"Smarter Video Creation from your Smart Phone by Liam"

So I'm just going to pause the recording. If you have any questions, please do ask them at this point in time. And I'll be back in a moment.
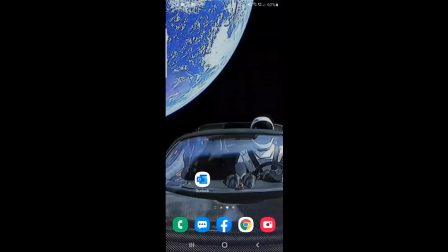Again, we're back. So we're on my mobile phone and I'm just going to open up my camera app.
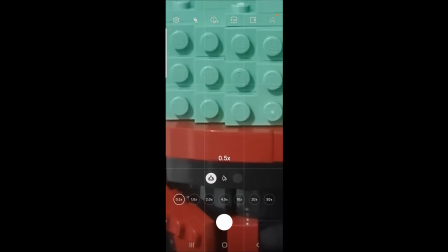So we're met straight away by my messy desk and my Boba Fett.
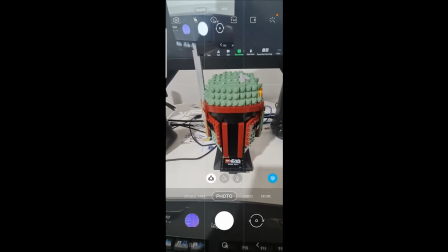So he's going to be our subject for the purposes of how to do the filming. So I'm in photo mode, so I'm going to switch over to video mode.
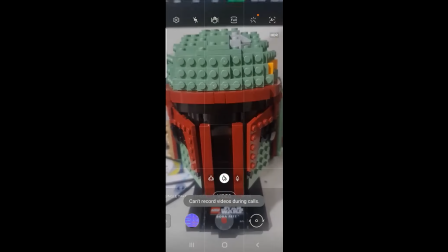First thing is it's jumped forward to, because I got three cameras as part of my mobile phone, so I want to go to the ultra wide.
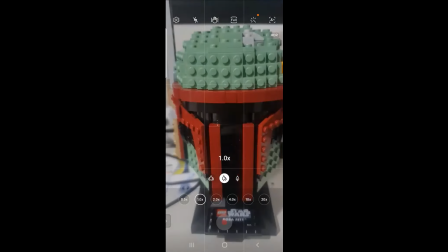But while you sit, the more warped your footage is going to be. As you zoom in, it's going to be more even and more straight.
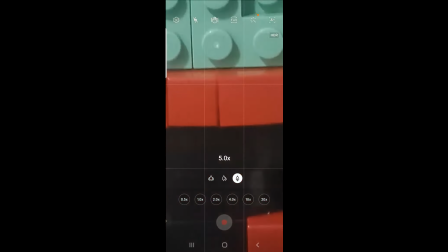But as you go longer, you're going to get a lot more movement down the line. It's going to look more noticeable.
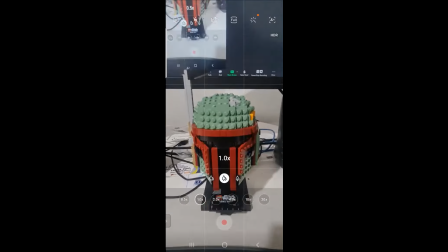So you want to find a balance where your footage looks good and it looks stable.
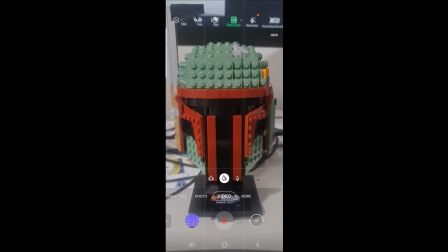So there's two parts to filming. The first one is I like to use the grid lines. So if you don't have your grid lines, go into your settings and you'll find a grid lines function.
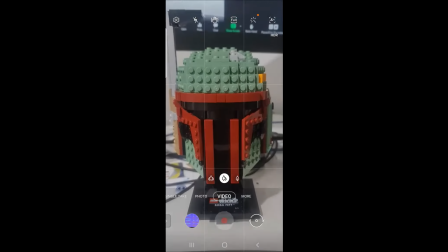The grid lines are those grids that come up on the screen and just help you with making sure your shot's even.
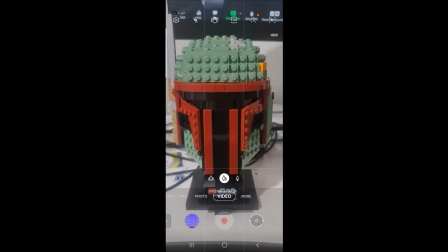So you line them up so they're even to your subject. The next thing is you have to decide what you're filming for. If you're filming for TikTok or Story, then portrait is definitely the way to go.
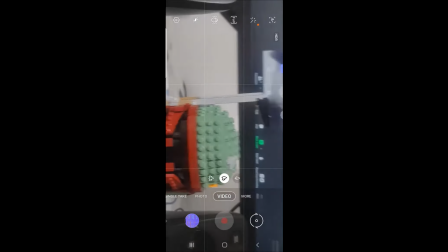If you're filming for Facebook or YouTube, you're going to be switching it over and you're going to be filming in landscape.
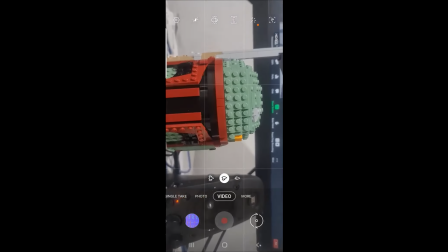I do know that that hasn't been reflected in the webinar stream,
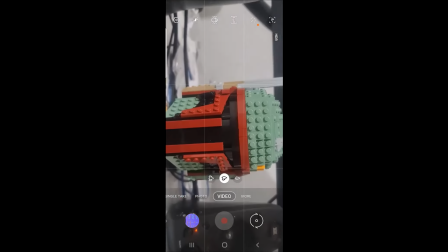but filming this way, rotate that screen and you want to be shooting in landscape.
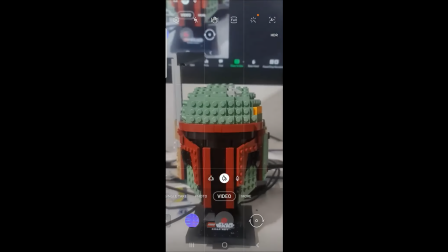So making sure you choose your medium is one of those first steps. Next step is to look at your subject.
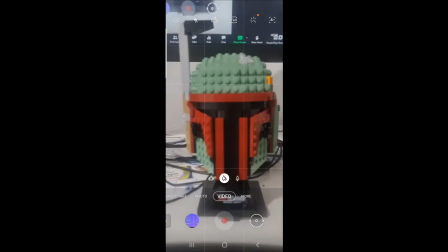Shooting straight on can sometimes be a bit boring.
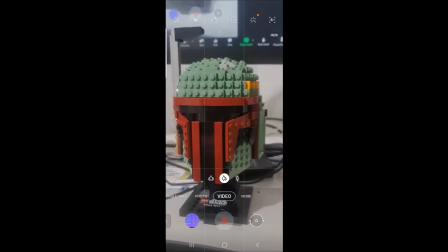Moving to one side or the other can create a more dynamic imagery with your subject.
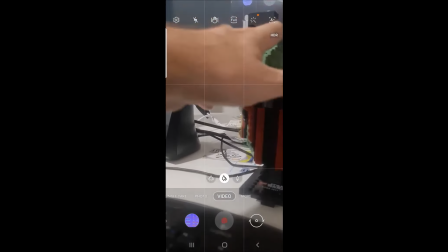The other thing to note is your subject. Subjects tend to have direction.
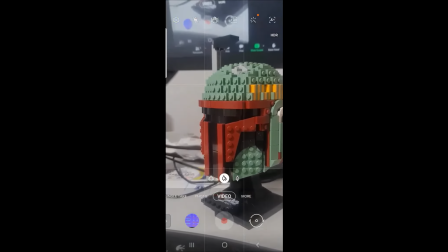Having him point one way and leaving some negative space in
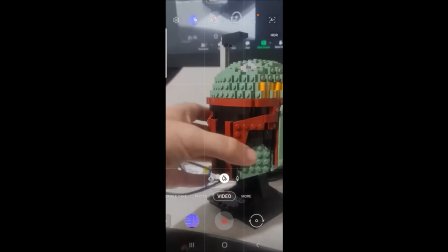this slide can make the video more appealing than just shooting a straight on imagery.
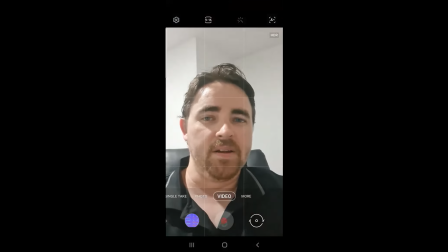Looking at this from my mug, if I'm shooting straight on I look very flat.
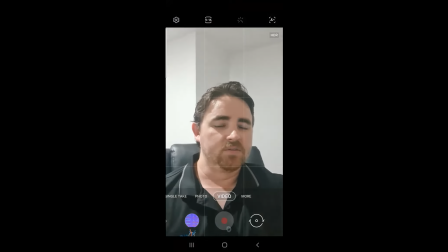If I tilt my head slightly and leave the camera away, it looks a lot more interesting than me filming straight on.
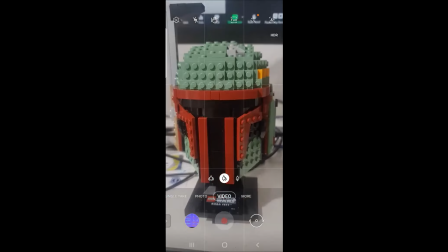Going back to Dover, the next thing we want to have a look at is what settings we're going to be using.
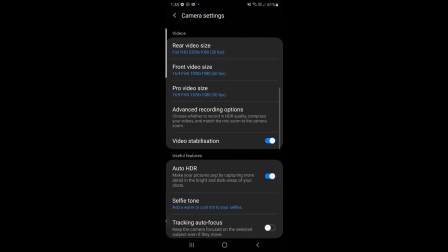So we'll go into settings again and as you know there is a few different settings. So I'm using the rear camera here and I'm shooting in full HD at 30 frames per second. So your frame rate is how fast your footage is and gives you the options to be able to slow down. I also have a few different scales here as well. So if I go one to one, I'm now shooting in a square format.
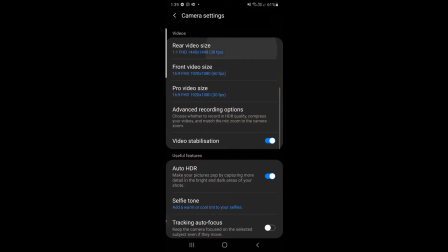So you want to make sure that you have the right setting for the video that you're filming. In this case 16 to 9 is the format for stories and for TikTok. Now, depending on what settings you have here as well, you also have options for different frame rates. If I go down to the more smaller, that's front facing. If I go to a smaller resolution, so 84, okay, I don't have the option on this one, but some Some cameras have the option for 120 frames per second, which can allow you to capture some really, really cool slow motion footage.